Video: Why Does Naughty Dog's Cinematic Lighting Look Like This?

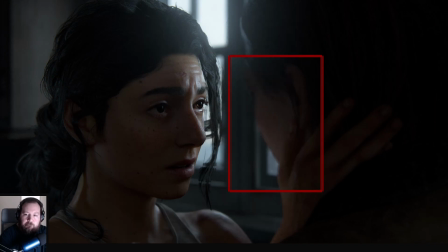(10:52)
On Ellie, I have a light with skip hair feature turned on, and it is adding just enough light to enhance spec on Ellie's cheek. perfect so this light that is giving this rim or contour it has hair rendering off
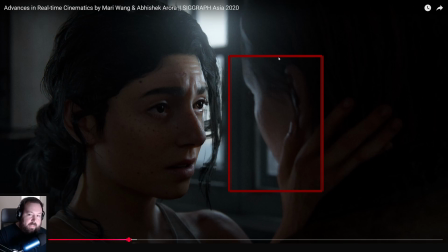(11:07)
the light is small but i guarantee you there's still going to be points of that spotlight that are hitting the hair and as soon as it hits the hair it's getting rendered so even if it looks like the light isn't doing much it's going to render it behind the scenes
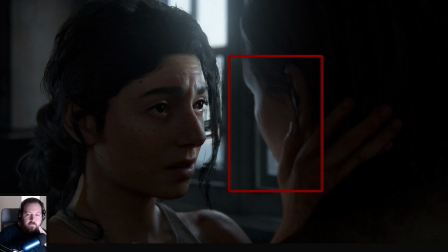(11:22)
so you've got to be careful on that sort of The other light on Ellie has hair only feature turned on, so it will leave the skin unaffected. Again, the radius of the light is very small and it adds subtle rim to Ellie's hair.
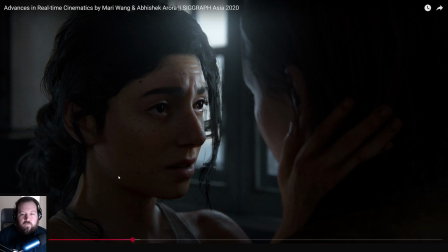(11:41)
Moving on to optimization with the scripting. For this shot, I made the hair theater render. This stuff is, um, fully, uh, gets pretty crazy. So I want to focus more on the art, arty arty. But yeah, do give this a watch. It's very cool.
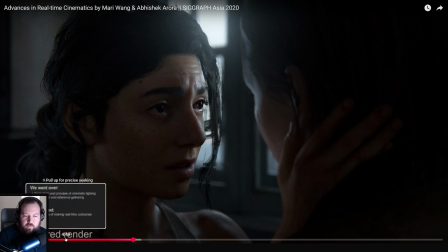(12:00)
There's also a section in here where they
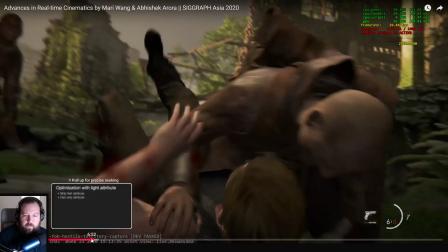(12:07)
show the skip hair feature when this is turned on.
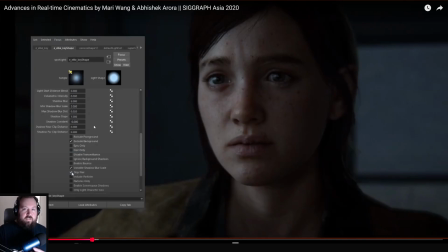(12:15)
You can see this is all Maya, so they light in Maya and it kind of transfers over to the engine. The light will leave the hair unaffected. It is commonly used in fill light that is having the option to use scripting to optimize for hair and skin.
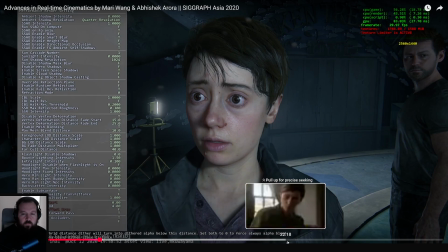(12:29)
Here, we can make the alpha hair switch to data render. Depending on the scene, we can easily save 1 to 2 ms when there is a just position of
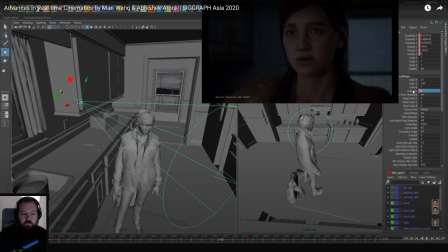(12:42)
the lights, animate as needed, save keyframes, and go on to the next shot.
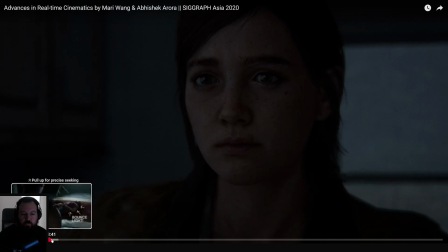(12:50)
Even though we use unique tools for lighting games, the basic principle of lighting is still the same.
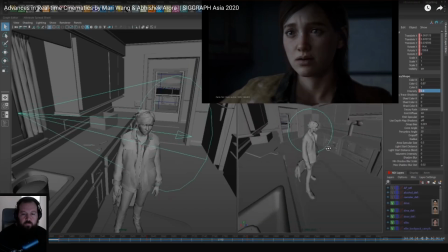(12:55)
We get the scene file and we use Maya Spotlights. Our basic workflow is that we'll get the scene file and we edit lights in Maya. I do this a lot in Unreal. Viewport in the bottom right is piloting the light. That's Control Shift P in Unreal.
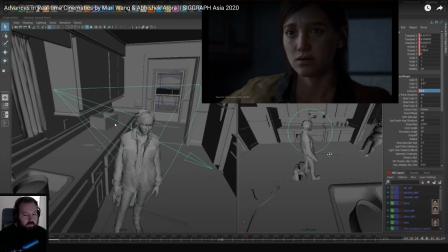(13:12)
Engine is up in the right and a general viewport view on the left for making sure you're not crossing lights too much.
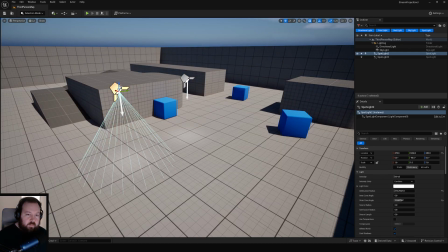(13:20)
If you don't pilot lights, I highly recommend you do. so if we go in here and we grab this light and we do ctrl shift p we are now that light
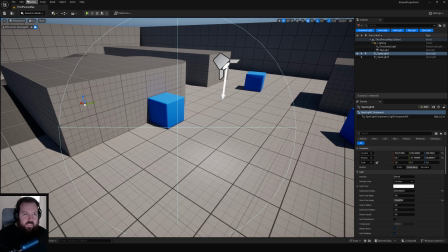(13:28)
and what's good is when you have this and you have a second viewport
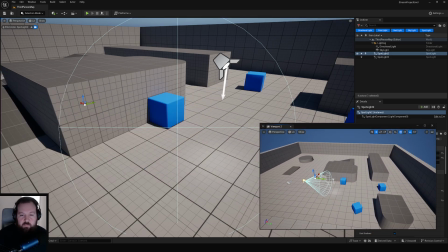(13:34)
you know you can you can have this on let's pretend this is on the second monitor i have my overall view of the scene here and then i can just start dancing like boom
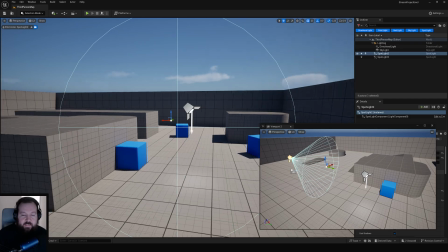(13:42)
raven out and i can move this around like this it's just way better to do that and way more quicker and interactive than
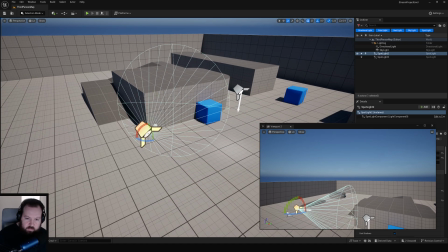(13:51)
trying to do this right oh let's let's kind of get this and okay let's rotate it slightly oh we've got snaps on let's turn it off are we hitting it
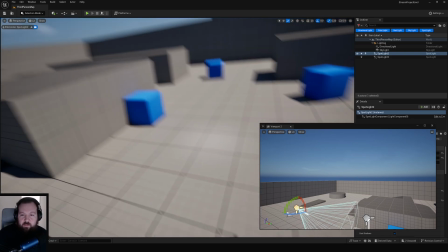(13:59)
with the rim light whereas we can just may as well just go here right and zoom in on the corner of a face
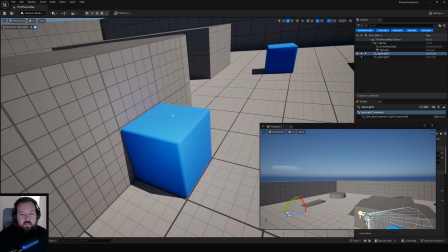(14:04)
i did that with all the cinematic lighting uh that i did in the last job so it just makes things